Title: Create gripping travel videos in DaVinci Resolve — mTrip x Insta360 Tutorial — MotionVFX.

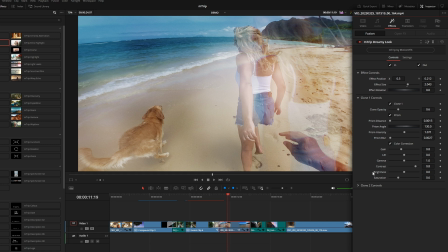12:37 And each clone has its individual settings.
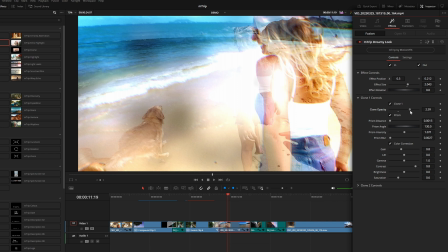12:40 So you could change the opacity, make it look a little bit more dreamy depending on the shot.
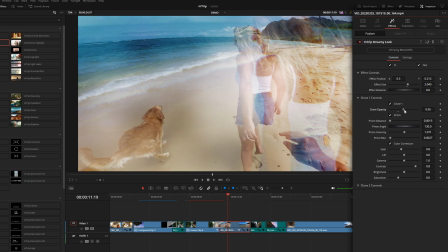12:46 This has got a nice balance of contrast, so I think the default settings are going to work nicely, but if you're trying to use this on a clip that maybe doesn't look good out of the box, you can probably get it to look good if you simply just adjust things like your gamma, your opacity, maybe even the prism blur.
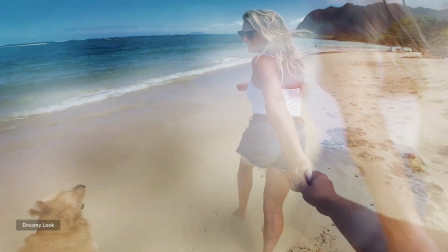13:02 This could make the dreamy effect even more pronounced. And that's just one of 14 different effects.
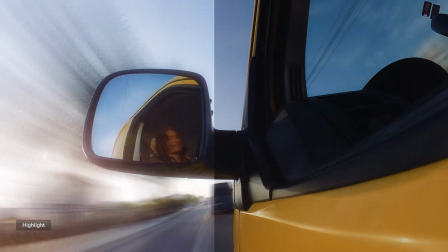13:08 All of these effects work really nice with this type of, you know, travel vlog type of material.
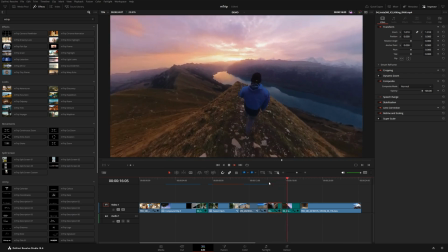13:13 This shot is actually a pretty good example of trying to use some of these available transitions in a realistic way.
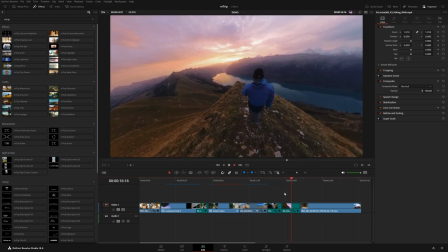13:21 So you can see this particular shot has a little bit of roll, and it leads into this shot that also kind of has that same roll. So if we come down here, we have this rotation preset here. Let's put this right in between these two shots.
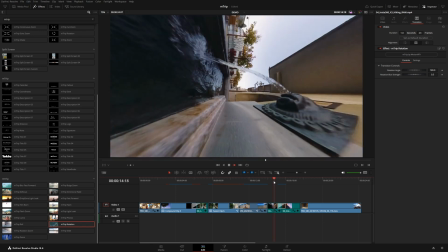13:34 You can see it's kind of motivated by the real camera and spins us into this upcoming shot.
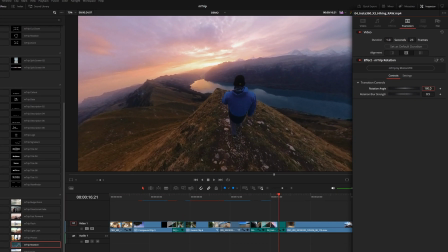13:40 And with this preset, we could change the angle. If we tried something like negative 180, we can kind of rotate in the opposite direction of the real cameras and kind of have this bouncing effect. That can be kind of a fun way to bridge in between two different scenes. I'm gonna go ahead and just reset that and maybe even dial this down to something like 90 degrees.
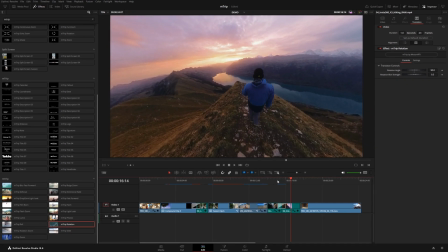14:00 So it's a little bit less extreme because, like I said, there's already enough rotation in these two shots. And I want to show you another really cool transition. I've never really seen anything like this.
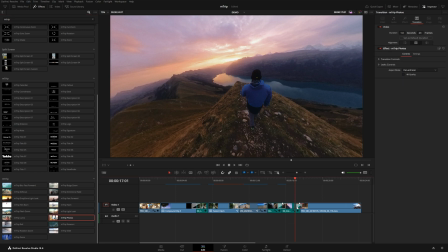14:13 The photos transition. Let's put this right up next. So this particular preset has three different drop zones.
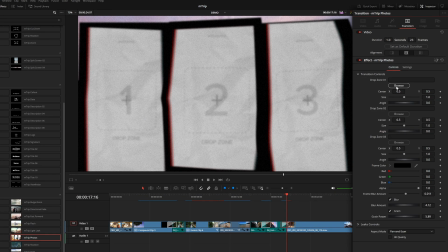14:20 So let's go down here to the transition controls and we can browse for different photos.
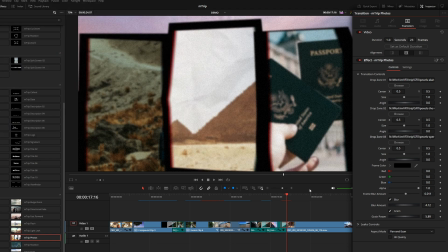14:26 And you can see right out of the box, these look a little bit too zoomed in, right? So we've got these size sliders. I'm just going to dial those back a little bit like this and get a better frame. Maybe slide this one over. Let's do the same with both of these other shots.
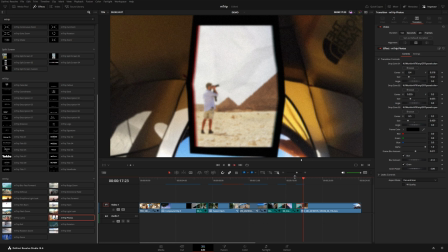14:42 So we have this really cool kind of handmade looking transition that really looks like we made this ourselves and spent a lot of time because it's got our own images in there. So really great touch. And lastly, we also included 10 different LUTs with this pack.
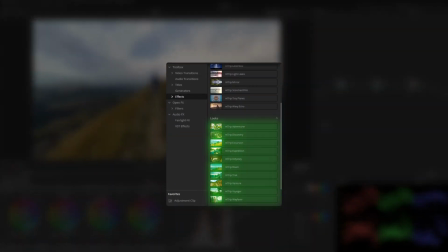14:57 And these are actually the same LUTs that are baked inside of the look presets.
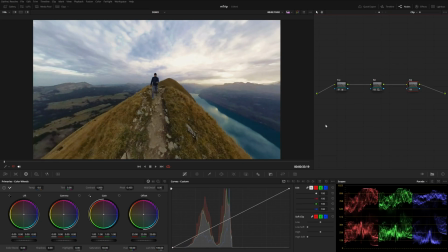15:00 But if you want to apply the LUTs separately without all the additional effects, you can actually do that right here on the color page.
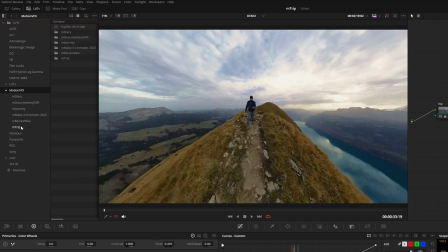15:07 So under Motion VFX, you should see mTrip right here with all 10 different LUTs. Now
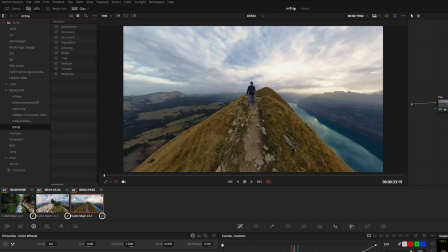15:12 I'm actually going to open up my clips, and you can see down here, these are all grouped together. If you don't know how to create a group, you can right click one of the clips and choose add into new group.
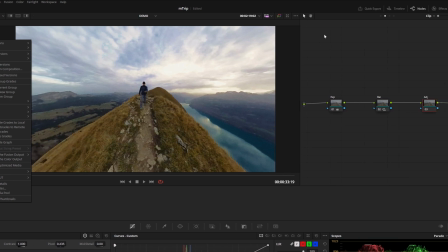15:20 You can see I've already got a group set up here. And now over here, you can see I've got four dots. I've got my clip section and my post clip section. This is kind of where I've got my overall look for this entire timeline.
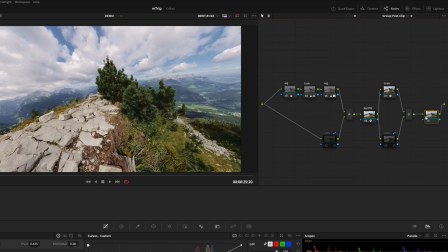15:32 Now what I'll do is just add another node at the very end here with Alt or Option S,
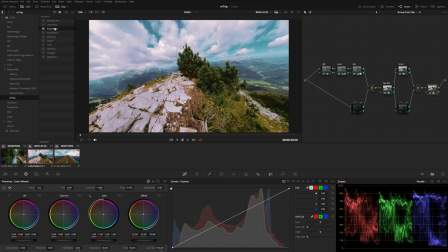15:37 and then I can just simply double click and try out a couple of these different LUTs. And you can see down here in my clips, you can see those all kind of update because they are all grouped together. Or we can also choose the split screen option here, and I'm just going to set this drop down menu to selected clips.
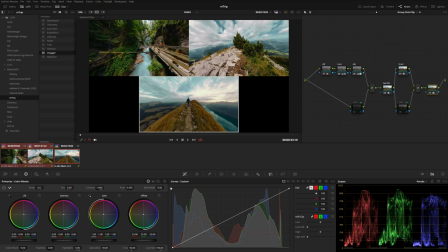15:54 And from here, if I just select all three of these clips, now you can see we've got all three of them,
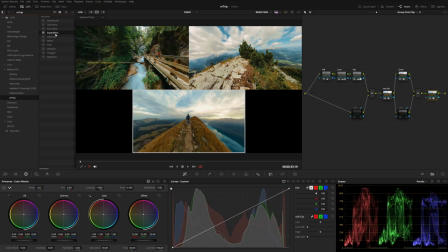15:59 and we can kind of choose different LUTs and just kind of get an idea for how it's going to manipulate all of our footage here. So I like this excursion LUT. I think it works for this style of footage.
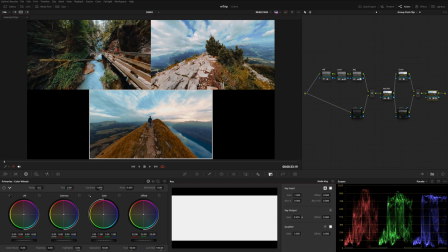16:11 And I could go into my key panel right down here and just simply lower the gain if I wanted to be a little bit less extreme.
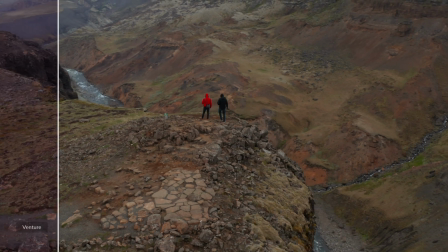16:19 So that's pretty much going to be it for this pack. Again, this has everything you need to make your travel vlogs or any kind
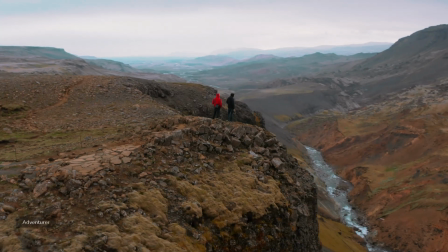16:27 of travel related video look extra high dollar and really high production value.
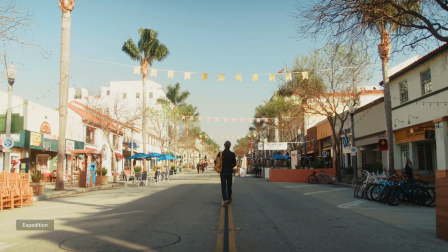16:32 So it's a lot of fun to kind of mix these effects and typographies and transitions all together to create a really compelling story.
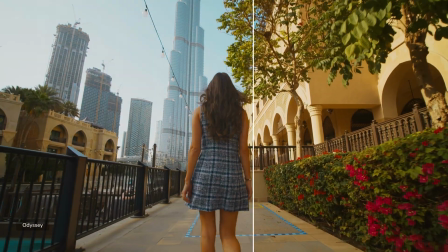16:38 So thank you guys so much for watching this video. We'll see you in the next one.